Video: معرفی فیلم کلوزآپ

فیلم سینمایی کلوزآپ، نویسنده، کارگردان و تدوینگر عباس کیارستمی.
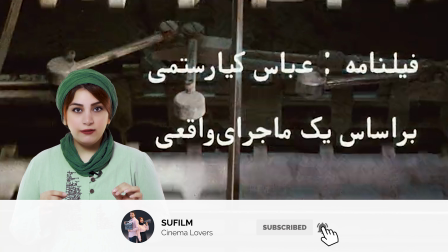8s
فیلم بر اساس یه ماجرای واقعی ساخته شده. این جمله‌ای که اول فیلم می‌بینیم و اشتیاق برای دیدن ادامه ماجرا بیشتر میشه.
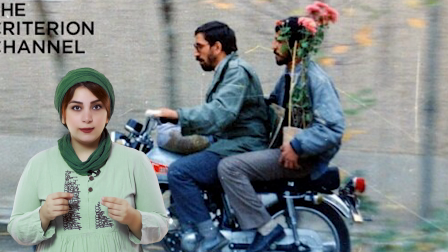15s
داستان در مورد فرد واقعی به نام حسین سبزیانه که عاشق سینماست و خودش رو محسن
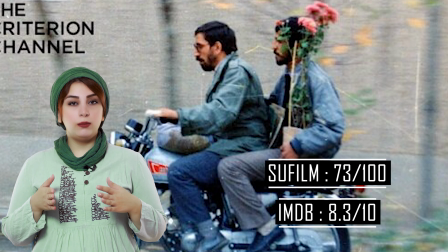21s
مخملباف معرفی میکنه که اون سالها خیلی با فیلم بایسیکل ران سر زبون‌ها افتاده بود.
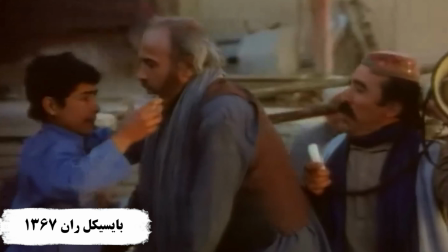26s امروز روز دوم که این مرد افغانی داره رکاب می‌زنه.
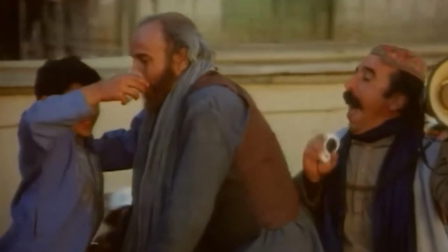32s همین من تو پاکستان و همین من تو هند یه قطار با چشم.
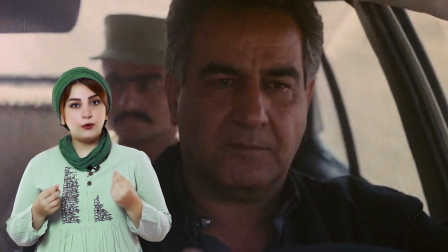36s
تو فیلم های کیارستمی همیشه راننده و جاده نقش مهمی رو ایفا میکنن و تو این فیلم هم 15 دقیقه اول فیلم توی ماشین و توی راه میگذره و نکته جالب اینه که تیتراژ ابتدایی فیلم تازه وقتی 15 دقیقه از فیلم گذشته نشون داده میشه.
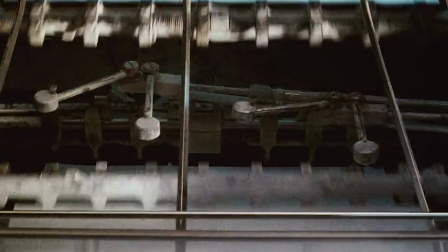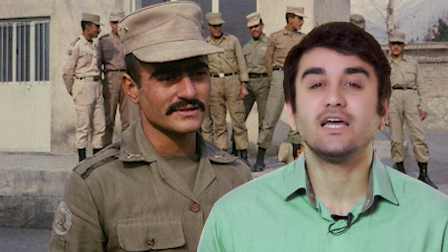60s
ویژگی مهم این فیلم اینه که هر بازیگری نقش واقعی خودش رو بازی کرده.
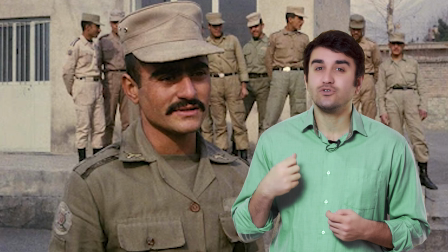65s
مثلا سربازی که تو فیلم سبزیان رو دستگیر میکنه همون سربازیه که در واقعیت هم سبزیان رو دستگیر کرده.
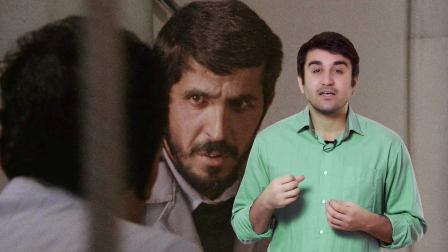71s
این فیلم نمونه موفق سینمای مستنده که بر اساس داستانی مشخص واقعیت رو دنبال میکنه. اسم فیلم خیلی هوشمندانه انتخاب شده و دلالت بر این داره که ما زندگی حسین سبزیان رو از نمای
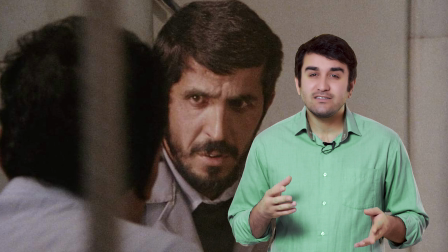84s
نزدیک میبینیم و از نمای نزدیک به وضعیتی نگاه میکنیم که کم کم تبدیل به یک بحران میشه.
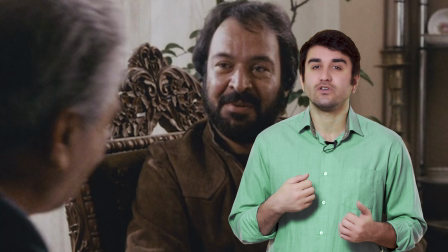91s
این فیلم یکی از خلاقانه ترین فیلم های ایرانیه که معلوم نیست مستند یا داستان. در این که بعضی از نماهای فیلم بازسازی شدن شکی نیست، مثل نمای سوال و جواب کردن از سربازا.
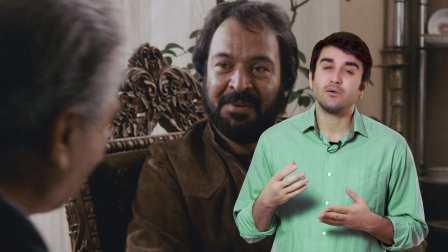102s
اما صحنه های دادگاه چی؟ واقعا تشخیص این که نماهای دادگاه مستنده یا این که بازسازی شده خیلی سخته.
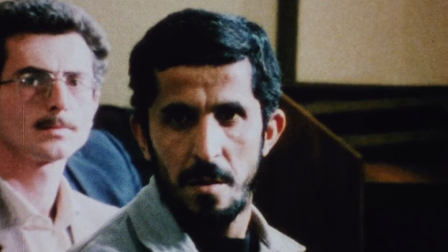110s ما قراره که فیلم برداری کنیم از این، خواستیم ببینیم که راضی هستی فیلم بگیریم از این دادگاه یا نه.
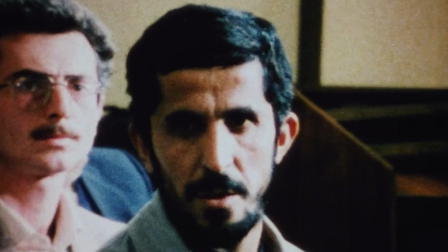118s بله چون مخاطبم.
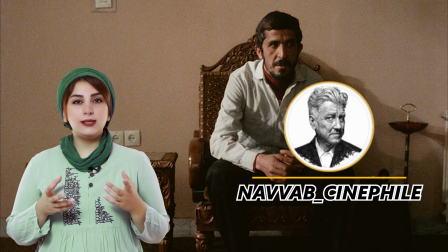119s
فیلم کلوزآپ همون جوری که نواب گفته به سبک خاصی از فیلمسازی به نام سینما وریته تعلق داره که تو اون سعی
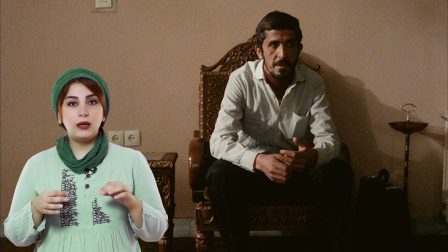127s
میشه فیلم تا حد امکان به واقعیت نزدیک باشه و به خاطر همین خیلی جاها بدون دکوپاژ و بدون صحنه بندی فیلم برداری میشه. حتی توی تدوین هم تلاش میشه که واقعیت حفظ بشه، مثل آخر فیلم که میکروفون مخملباف خرابه ولی این سکانس با همون میکروفون خراب تو فیلم گنجونده میشه.
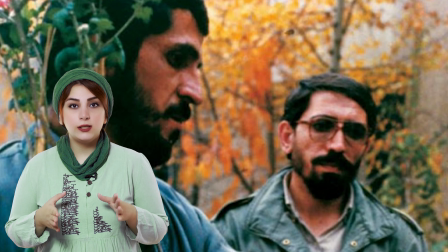144s
فیلم همینطور مستند داستانی هم محسوب میشه،
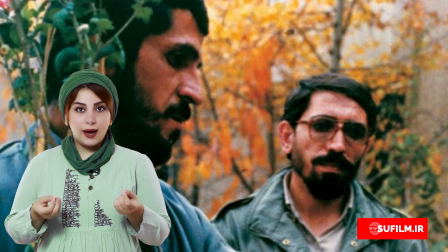147s
یعنی بخشیش به بازسازی وقایع که تو واقعیت افتاده میپردازه و بخشش انگار واقعا همون لحظه که فیلم برداری میشه اتفاق میفته.
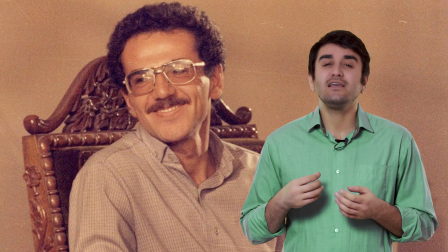156s
یکی از چیزایی که باعث شده این فیلم خیلی واقعی به نظر بیاد اینه که در
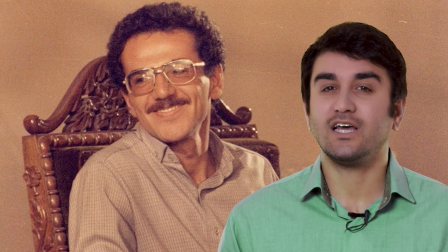161s
سینمای داستانی اگر دقت کرده باشید کسی کلمه ای رو اشتباه به زبون نمیاره،
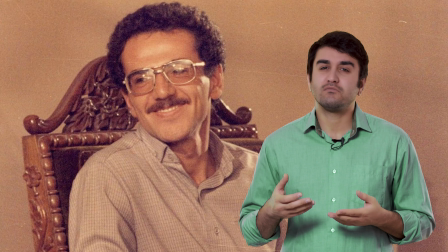166s
ولی توی این فیلم انگار بازیگر داره خودش دیالوگ میگه و باعث میشه که بعضی جا برگرده و حرفش رو تصحیح کنه.
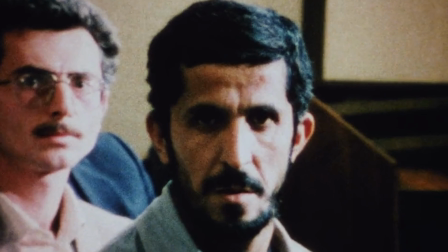174s این دوربین هست، لنز کلوزآپ. میدونی که کلوزآپ چیه؟ بله. یک دوربین هم هست، اون دوربینی که سمت نه نمیدونم نامش من دقیقاً نمیدونم.
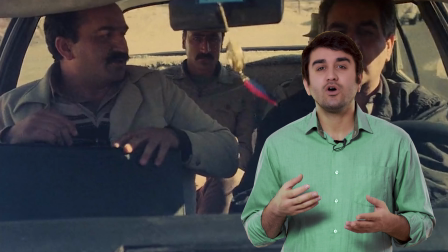182s نه دوربین.
یا خیلی از نماها در خدمت داستان نیست، مثل گفتگوی راننده تاکسی با خبرنگار که یک سکانس خیلی طولانیه ولی فقط چند تا جمله داره که در خدمت داستانه. عمده اونها فضا سازی که به رئال تر شدن فیلم کمک میکنه.
نه من اونجا کار نمیکنم چون شغل اصلیم نیست.
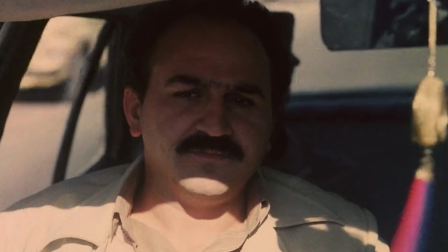201s افسر بازنشسته نیرو هوایی ام فعلا که نیرو زمینی داریم کار میکنیم.
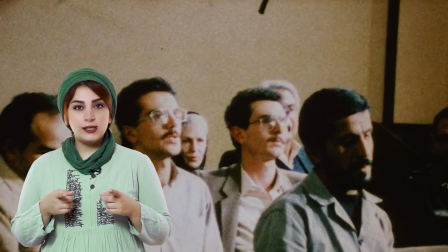207s
تو فیلم میبینیم که میکروفون صدا بردار بارها وارد قاب میشه. این به خاطر مستند بودن فیلم قابل درکه، ولی بعضی جاهای فیلم که به صورت داستان بازسازی شده همین اتفاق میفته که معلوم نیست این کار پیش بینی نشده است یا فیلمساز قصد داشته به مستندتر شدن فیلم حتی موقع
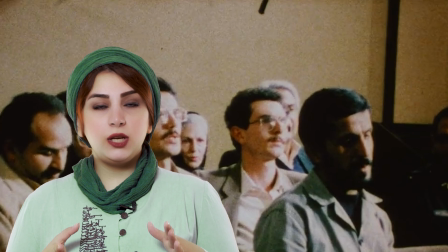226s
بازسازی هم تاکید کنه و شاید میشه اینو گفت که کل فیلم یک بازسازی باشه،
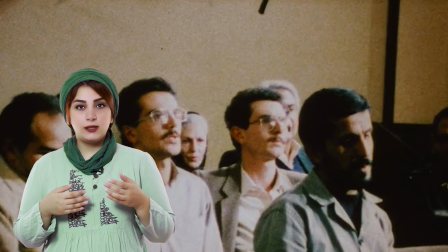231s
ولی در بعضی جاها مثل صحنه دادگاه جوری بازسازی شده که مخاطب فکر کنه اینا واقعا مستند هستن.
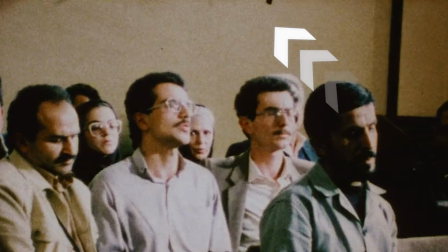238s همینطور که میرفتیم تو راه ایشون صحبت میکرد به عنوان مخملباف،
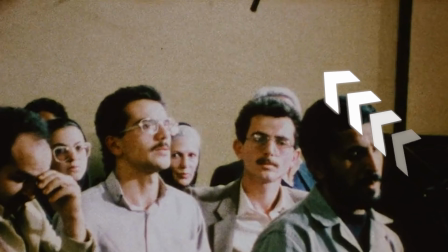243s راجب فیلم های صحبت میکرد، میگفت سوالی اگه داری بپرس.